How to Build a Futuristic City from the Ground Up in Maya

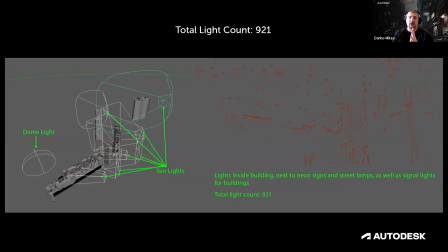So every building, like what I did is I extracted every building into a separate Maya file, because divide and conquer, easier to process, easier to manage, easier to look dev, and easier to light.
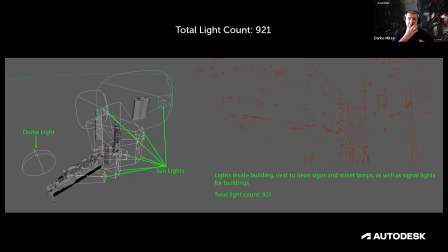So what I did was I lit every building in a separate Maya file using the dome light, which is basically the HDRI, the main lighting, and then some of these sunlights.
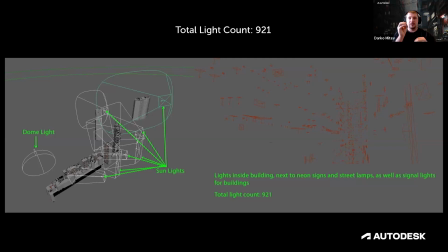And then I placed lights inside of every apartment or next to a neon sign or anything in that regard where I need specific lighting. And then when I reference that building back into the main set, I get all the lights together.
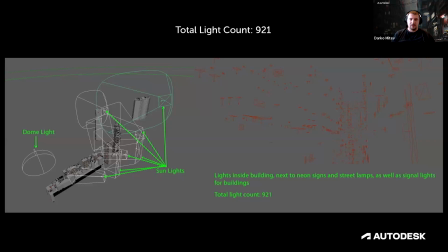So at the end, we ended up at 221 lights. And one thing is very interesting about this is because I wanted to showcase the damp and moist look of the whole environment, instead of creating one directional light serving as my sunlight,
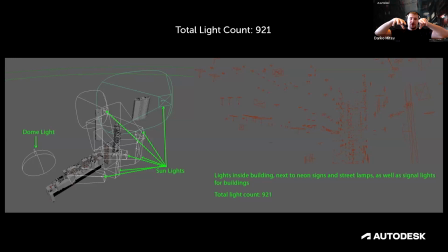I created multiple area lights and positioned them to shine from the same direction but at different places. Basically, painting with light, so to speak. So I positioned all the lights to kind of hit very specific buildings where I want my audience to look at.
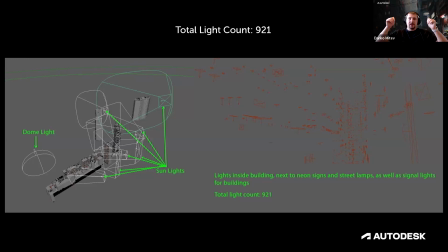And that kind of gave the illusion that the light is coming through the clouds and there are gaps into the clouds. So you see pockets of light here and there, but not one giant stream of light the way you would see in a bright sunny day.
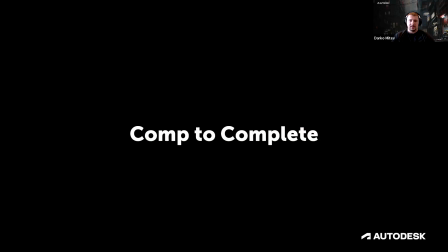And then when everything was done, I set my render, and after I can't remember exactly, but I think it was like a full night and day to render the whole thing in 10K resolution.
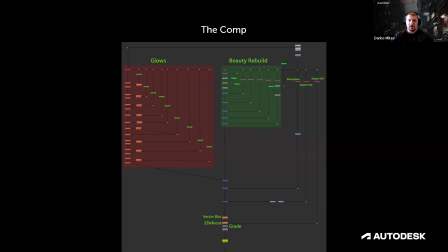I did the compositing in Nuke. The compositing was super simple. I didn't do any special things. I did a bunch of glow nodes for very specific neon signs
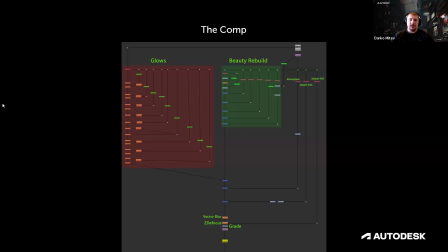and lights, just to kind of enhance that. And I've added a couple of specular layers on top of some of the metallic objects to kind of bring them up a bit, but that was pretty much it.
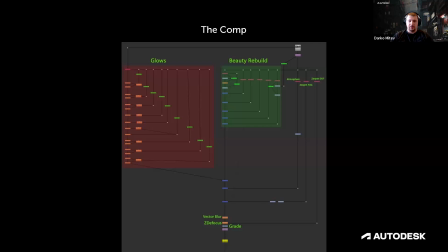And then at the end, a Z depth and a little bit of color correction, and we got this.
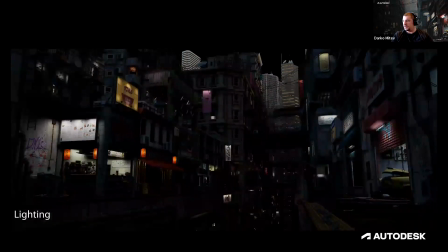So if you break down all the layers in comp, this is how they look like.
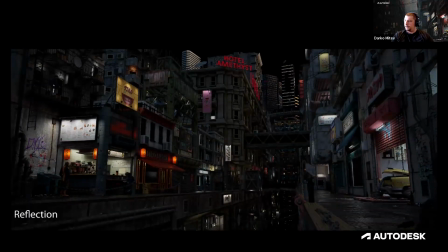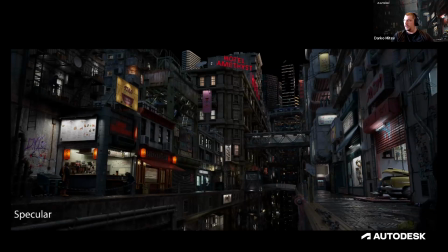As you can see, layering every
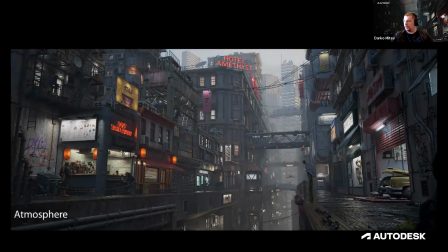pass just adds a little bit more and a little bit more, and the fog really kind of binds everything together,
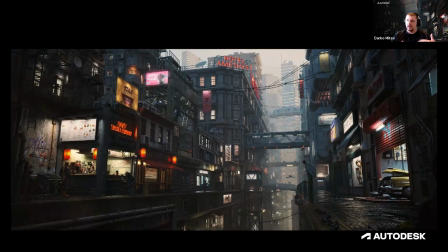unifies it, and then the final color correction is what makes it stand out.
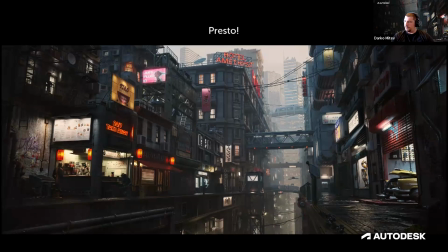And then we started discussing the short film.
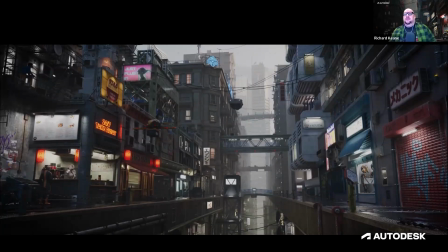So yeah, so when we saw this set, we sort of we knew it needed to be slightly updated. You'll see here some of the logos and stuff like that was done, and this will help tell our story. But also for the film, we didn't want to just open on this cool image, though it was awesome, but it was like we need to have a build up to it.
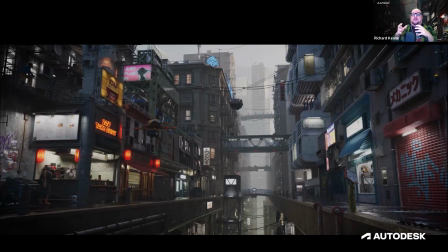So we also didn't want to just have credits at the start, just a simple text thing. So we were like, oh, can we combine the two? So we sort of figured out a way to integrate it from a natural beginning,
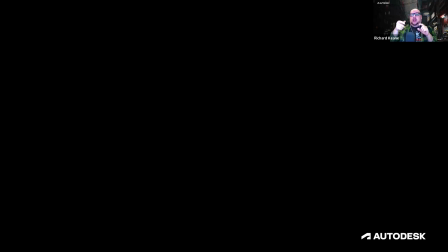where we can sort of have in where we can have the title cards integrated into the set in a natural way and then flow up. So we came into this beautiful vista at the end. So we can now show you the opening sequence.